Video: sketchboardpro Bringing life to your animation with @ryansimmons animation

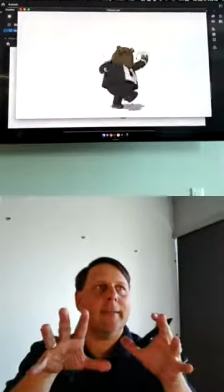You just kind of need to noodle with it.
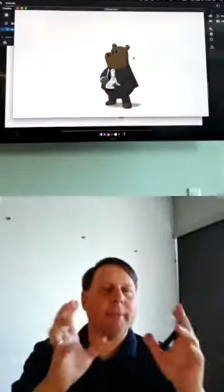It doesn't, the pose doesn't come out the first time.
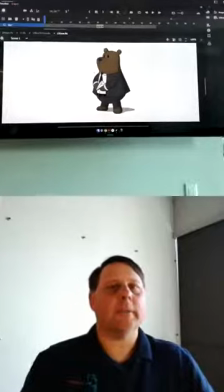Yeah, I will sit there and just work with the pose and just keep trying and pushing it and thinking negative space.
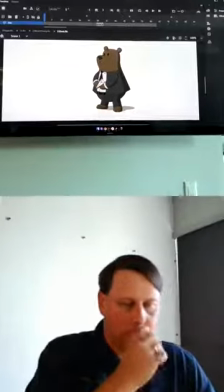I can show you one that's still in rough.
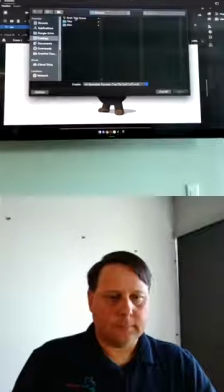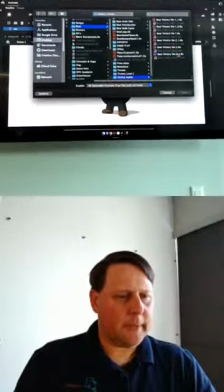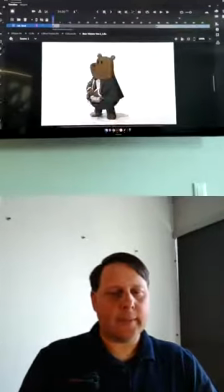Okay. This one is a rough animation, and here he is just dancing.
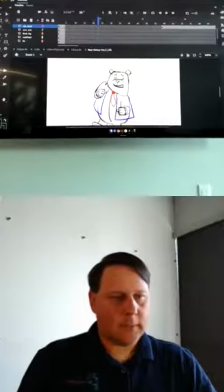So let me turn off some layers here. Let's see.
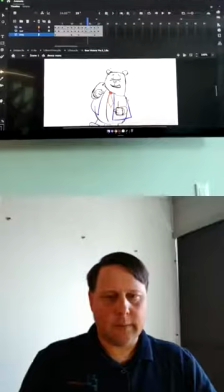Let's go to here. Coat.
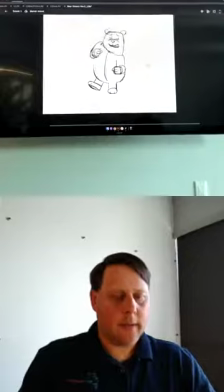So on this one, I wanted him dancing,
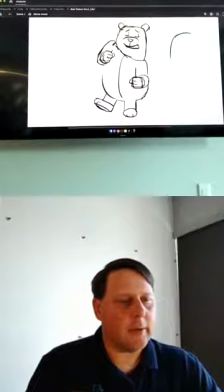and so first I think I drew him more like this.
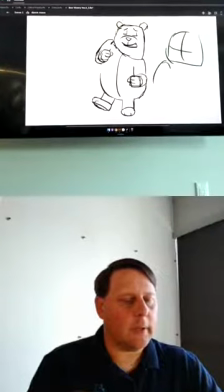And I think this arm was a little lower. You know, this one, this hand was down here.
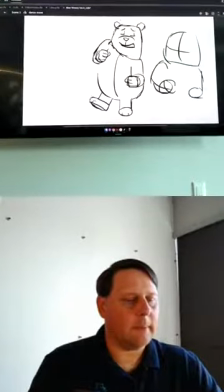This one's here. There maybe a little up a little bit higher.
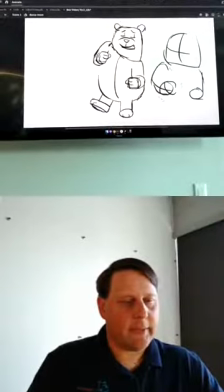And I just, I was like, well, what happens if I grab this and I, push it up there?
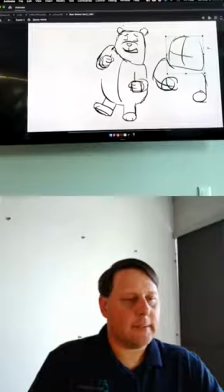Oh, I like how that is. And what happens if I grab this and, kind of rotate it this way?
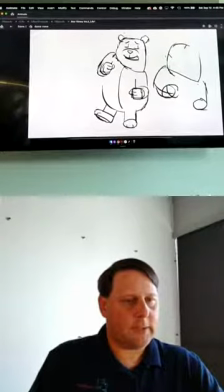Or what if I need to move this just to be straight on, or down a little bit, or up a little bit?
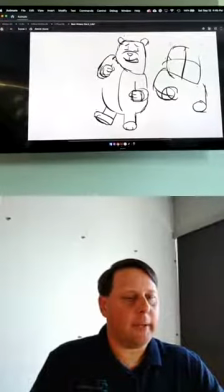How does that feel?
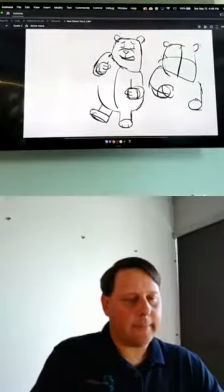So yeah, that's how I go about it, is just trial and error and see if I'm getting the feeling.
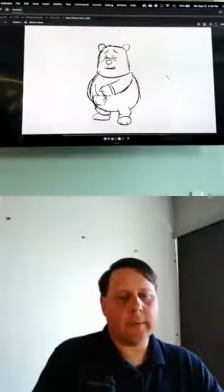So there's like kind of an in-between pose. Then let me go back.
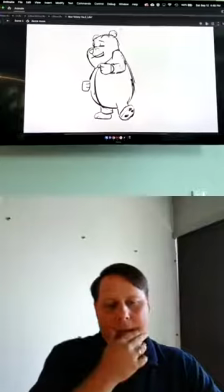So there's another one. This one, same thing.
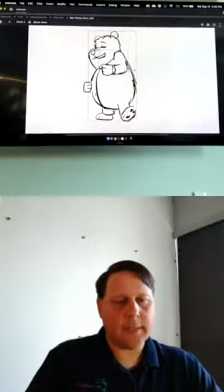I mean, so you can kind of see how it's developed here. This is a piece, and maybe I move this down. I was like, that's pretty good, but what if I do that? So, or see how high, and then you can go, okay, now I've broken it.
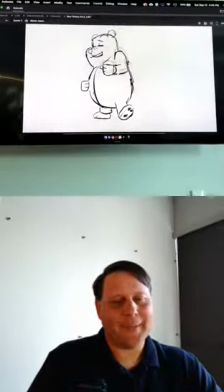That obviously doesn't work. Let's put it back down here, and I can rotate a little bit more.
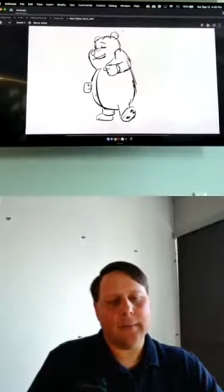Oh, I like that. Maybe I can go with that, or maybe I can take this and just pull that out. Maybe draw a little piece of the arm. Maybe that'll make for better silhouette.
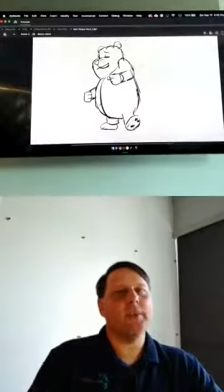So that's kind of my process, is I just noodle on it until I feel like, hey, that's working.
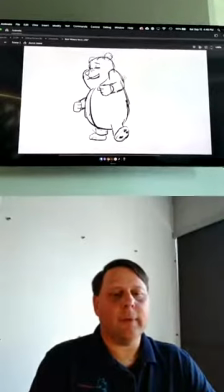And then I play it back and forth like this. And I go, hey, I think that's working.
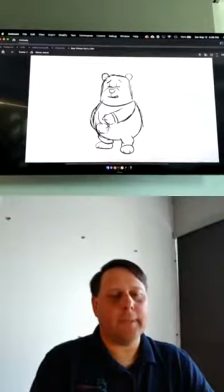Okay? So that's kind of how I go about it.
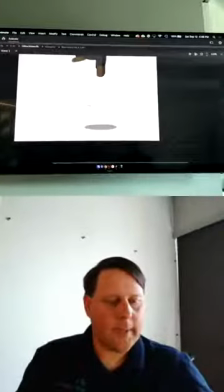You're probably thinking with this one, like how you do poses like this one,
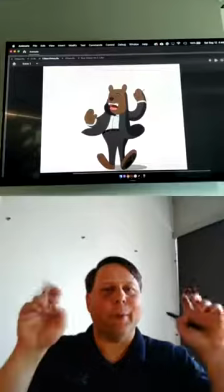this pose here, I'm obviously kind of breaking the character, but it's a squash and stretch.
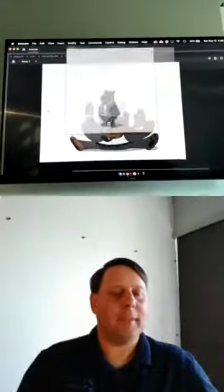And those are more felt than seen exactly.
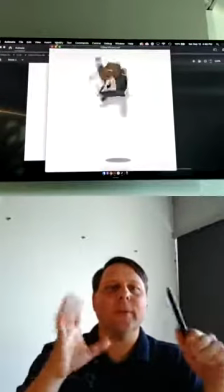You just kind of feel that elasticy. It's when you slow it down that you go, ooh, that's weird looking, right?
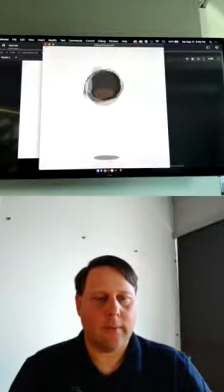Any other questions? Or Yeah, how often do you actually act things out?
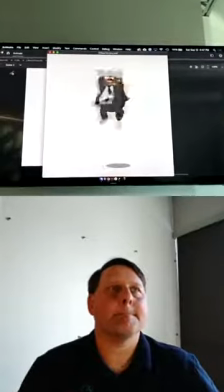And when you do, or when you're watching someone else, do you also time how long each movement takes?
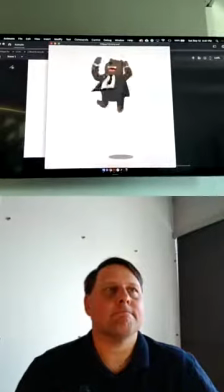And do you reference time in general?
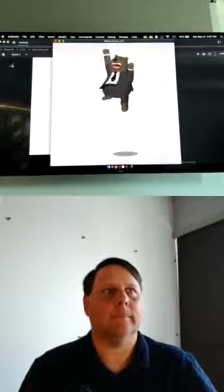You know, I've seen like Miyazaki is very famous when he's storyboarding poses for, you know,
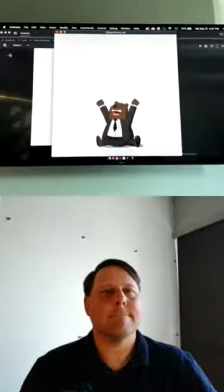pulling out the stopwatch and imagining the sequence and then drawing out according to how long he played it out in his mind. yeah,
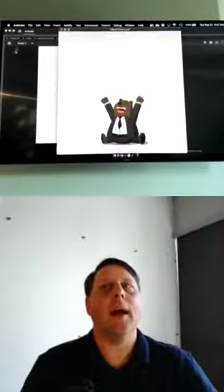yeah. I'm super observant.
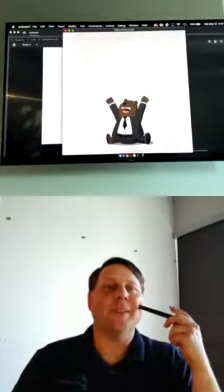One of my favorite things is to go to the airport and just sit and watch people how they walk or how their angle of their feet or whatever.
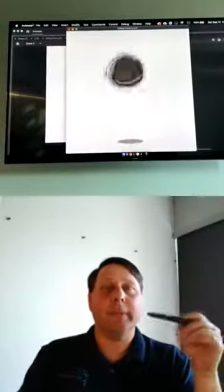So I think being observant really, really helps.